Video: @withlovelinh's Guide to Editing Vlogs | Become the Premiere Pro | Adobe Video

Hello everyone, it's Linh.
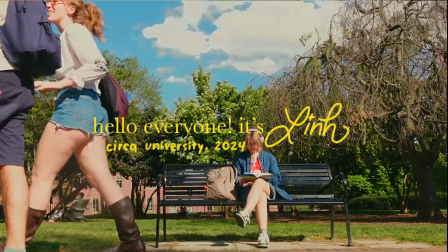(0:01)
I have been documenting slice of life moments since I was in high school, and I'm so excited to show you how I make my nostalgic coming of age vlogs in Adobe Premiere Pro.
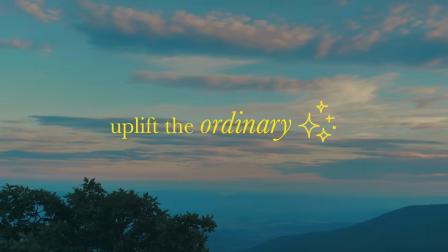(0:10)
In my storytelling, I like to appreciate and uplift the ordinary, from biking through your local neighborhood to making your morning cup of coffee.
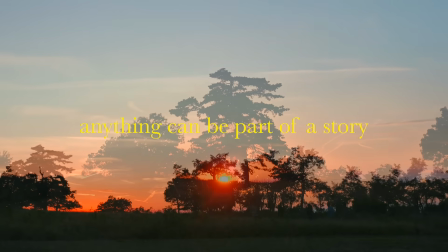(0:18)
Anything can be part of a story if you have a clear creative direction.
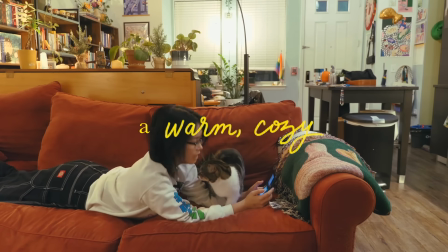(0:22)
Today, I'll show you how you can use color grading to create a warm, cozy environment, shining a cinematic light on the mundane, everyday routine. Now, when faced with your options for color grading, where do you even begin? In Premiere Pro, I like to use the Lumetri color panel.
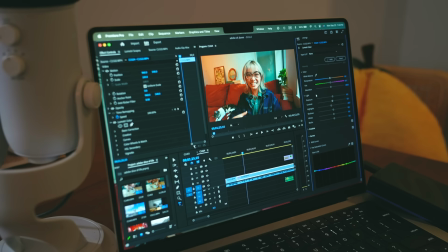(0:36)
It can be a little bit overwhelming at first glance, but before you know it, you'll have so much fun crafting the look of your videos. There's basic correction, creative, curves, color wheels and match, HSL secondary, and vignette. Before I even start to think about color grading, I like to gather examples from my favorite TV shows, movies, photos, videos, and design. After years of learning how to color grade, I still have a lot to learn, so I like to map out my creative vision by making these visual mood boards.
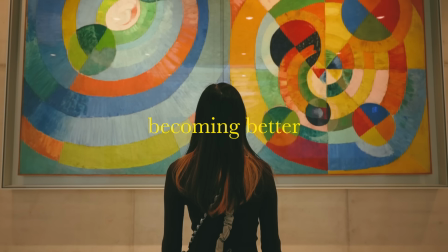(1:04)
For each project, it's always a good idea to gather inspiration. Becoming better at art means that you have to experience it alongside doing it. Plus, to develop your understanding of color theory, it's helpful to practice recreating the color and lighting from different references. And with practice, you'll find a palette and a style that feels like you. And when I'm practicing, one of Premiere Pro's coolest features is the ability to toggle on comparison view and use apply match to imitate the color and lighting of a video clip or still. First, drag in your raw footage, your unedited footage, and your reference frame. For example, I'm using this photo that I took on my digital camera and I edited it in Lightroom.
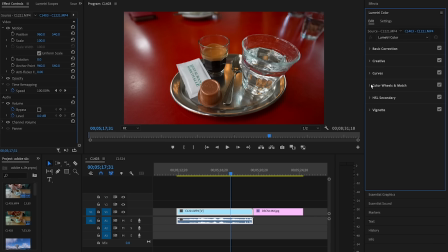(1:42)
And it has this film-like nostalgic feel that I'm going for. And by going under color wheels and match, you'll see an option for comparison view and apply match.
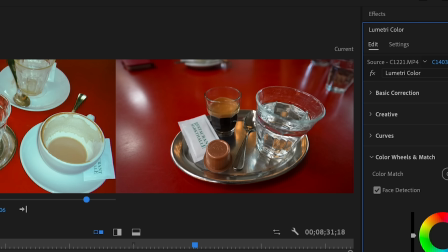(1:49)
Select comparison view and choose your reference clip and a frame from your footage. Then simply apply match from your reference to your unedited footage.
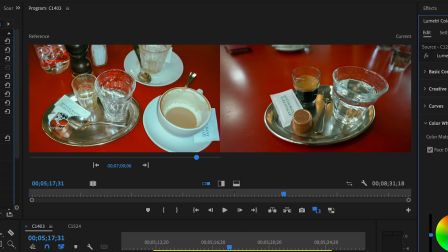(1:57)
While the outcome is not always perfect,
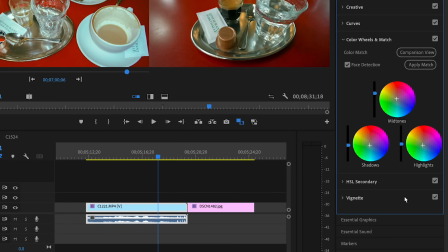(1:59)
the nice thing is that you can go see under the color wheels and look at how they were manipulated to understand what got you to that color composition.
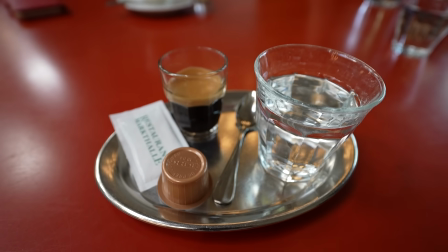(2:08)
Overall, it's a great learning tool to see which colors work with one another and against each other. Now here is how I experiment with each of the features to create my signature color grading style. First, you need to assess the current state of your footage. Is the white balance, not in balance? Is it underexposed or overexposed? Basic correction lets you adjust that so you can return your clip to a neutral state. After basic correction, there's a creative tab. Here you can adjust the vibrance, the saturation.
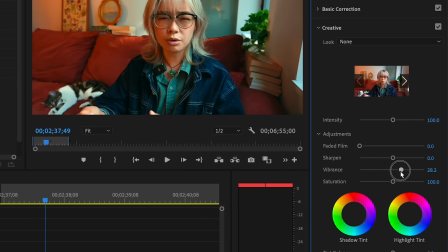(2:34)
I like to turn up the vibrancy so it adds a little bit more of a punch.
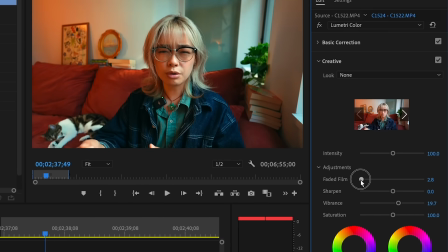(2:38)
An increasing faded film adjusts your contrast, which can give your image a flatter look, which I like. Then, my favorite part of color grading are the curves. The RGB curves used to really intimidate me, and I avoided them for many years, but now I cannot imagine finishing a video without using them. I tend to only use the color curves, which is the red, green, and blue, and each of the curves start as a positive linear line. Towards the bottom are the shadows, the middle are the mid-tones, and as you get higher up, it's the highlights. Each line has a color pairing. Red is red and cyan, green is green and magenta, and blue is blue and yellow.
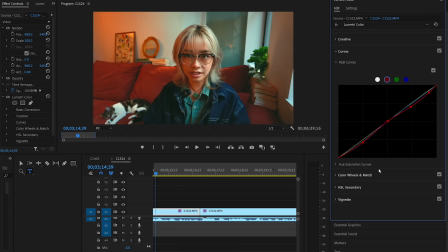(3:12)
And on either side of the line is a color, as depicted here.
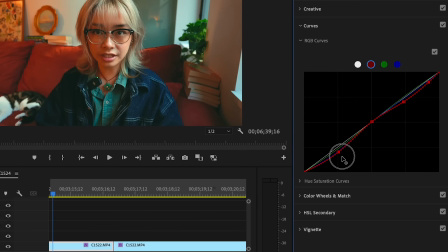(3:15)
As you make points along the line and drag it towards one side or the other, you'll see that color fill up the space.
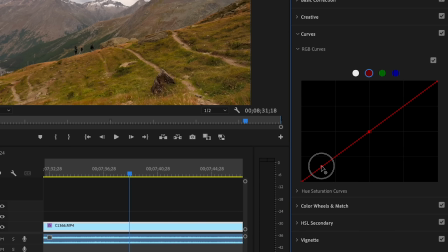(3:21)
For me, I like to start by plotting a dot right in the middle because it's easier to do my shadows and highlights. Then I anchor as many dots as necessary to create the look I like. It's important to understand which colors work with one another and which cancel each other out when you're using the curves.
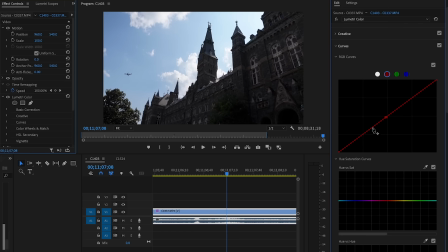(3:36)
For instance, if your video is feeling a little bit too cool tone,
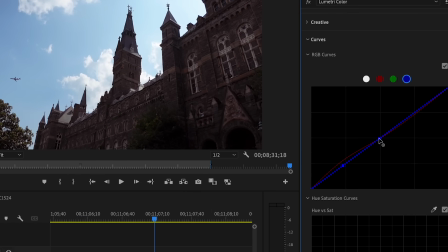(3:39)
you can go in on the red curve and the blue curve and adjust it towards red, yellow, adding warmth back into your footage.
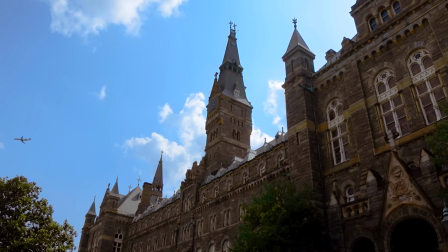(3:46)
I tend to like my highlights to be cyan or yellow, which emulates some old film cameras.
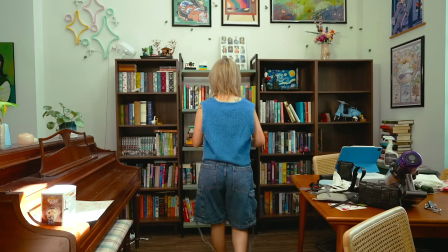(3:51)
And for the shadows, I like pairing a contrasting color to the highlights. So in this frame, you can see how the highlights are cyan, and in the shadows, it's a little bit more red. Understanding which colors are complementary, analogous, contrasting can really up your color grading game. After the curves, I used the color wheels to make additional edits to the lighting and the color.
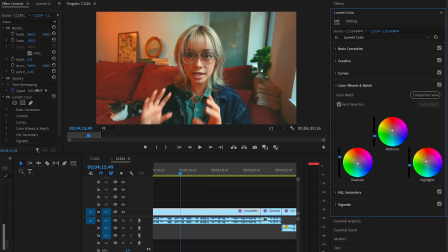(4:10)
If something feels off for only one clip in a timeline, I like to make edits here so I can keep the other settings more streamlined so it's easy to copy and paste and be made into a preset. And lastly, I use the HSL secondary, the sliders, to draw out or dim certain colors.
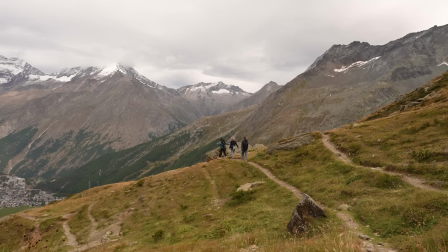(4:26)
For example, in this footage of me and my friends frolicking through a mountain, I thought that the foreground was perfect, but the background was a little bit too red magenta.
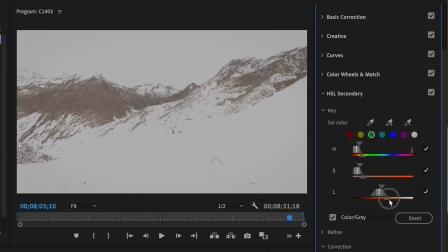(4:34)
So you can use the dropper tool, go in, select that area, and then selectively color correct so it looks a little bit more blue-green.
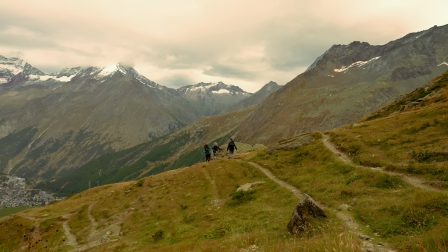(4:41)
And the HSL secondary can also help with your basic correction.
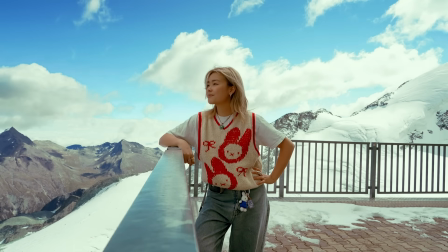(4:45)
For instance, if the sky or the grass is blown out in your landscape shot, you can go in and select the greens,
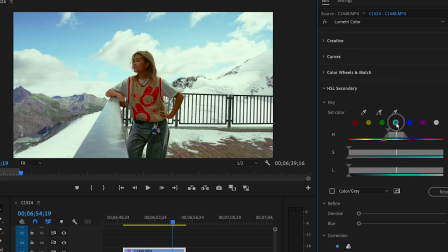(4:51)
the yellows, the blues, the cyans, and adjust the luminance and saturation to bring life back into your shot. And after color grading, I get to to play around with fonts, title sequences, and animations. One of my favorite features of Adobe Premiere Pro is the transcription and captioning features. Personally, I love watching things with captions. I can't think of a single thing I watch without subtitles. Not only is it accessible, but it can really add to your vlog's storytelling and engagement.
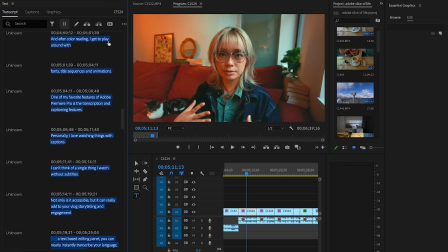(5:18)
In the text panel, you can nearly instantly transcribe your language audio in your timeline and automatically generate captions. Gone are the days of me hand typing every single sentence I say. You can also create a preset of your captioning style so you can use it again and again in each vlog. And in my current style, I'm obsessed with this shade of yellow. It tends to pop against every background, every video clip I have.
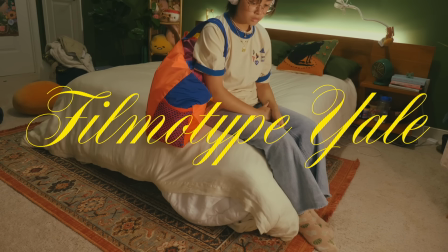(5:40)
And I have a lot of fun finding the right fonts for the theme of the video. I love experimenting with different typefaces from Adobe fonts, and here are a few of my favorites. And pro tip, to spice up your vlog and add a bit of personal flair, you can illustrate and add in your own animations.
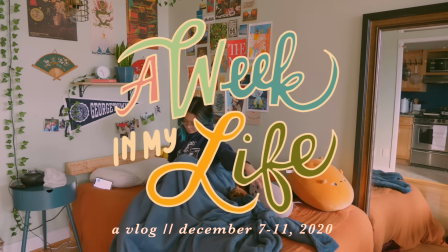(5:56)
This was a huge part of my earlier style when I was starting out with vlogs, and it adds a handwritten, homey feel to your title sequences.
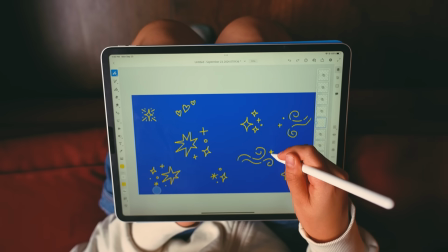(6:04)
I like using Adobe Fresco on my iPad, drawing my overlays, and then importing them into Premiere Pro. Combining multiple disciplines, aka making mixed media work, can add additional personality and storytelling to your vlogs. I hope you enjoyed my color grading tutorial in Adobe Premiere Pro, and that you are inspired to transform the ordinary with your creativity and storytelling.
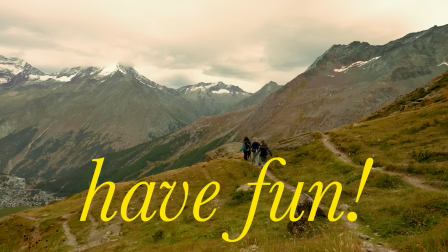(6:25)
The most important part of the editing process is to have fun. Don't be afraid to try new things, and I'll see you in the next video. Bye.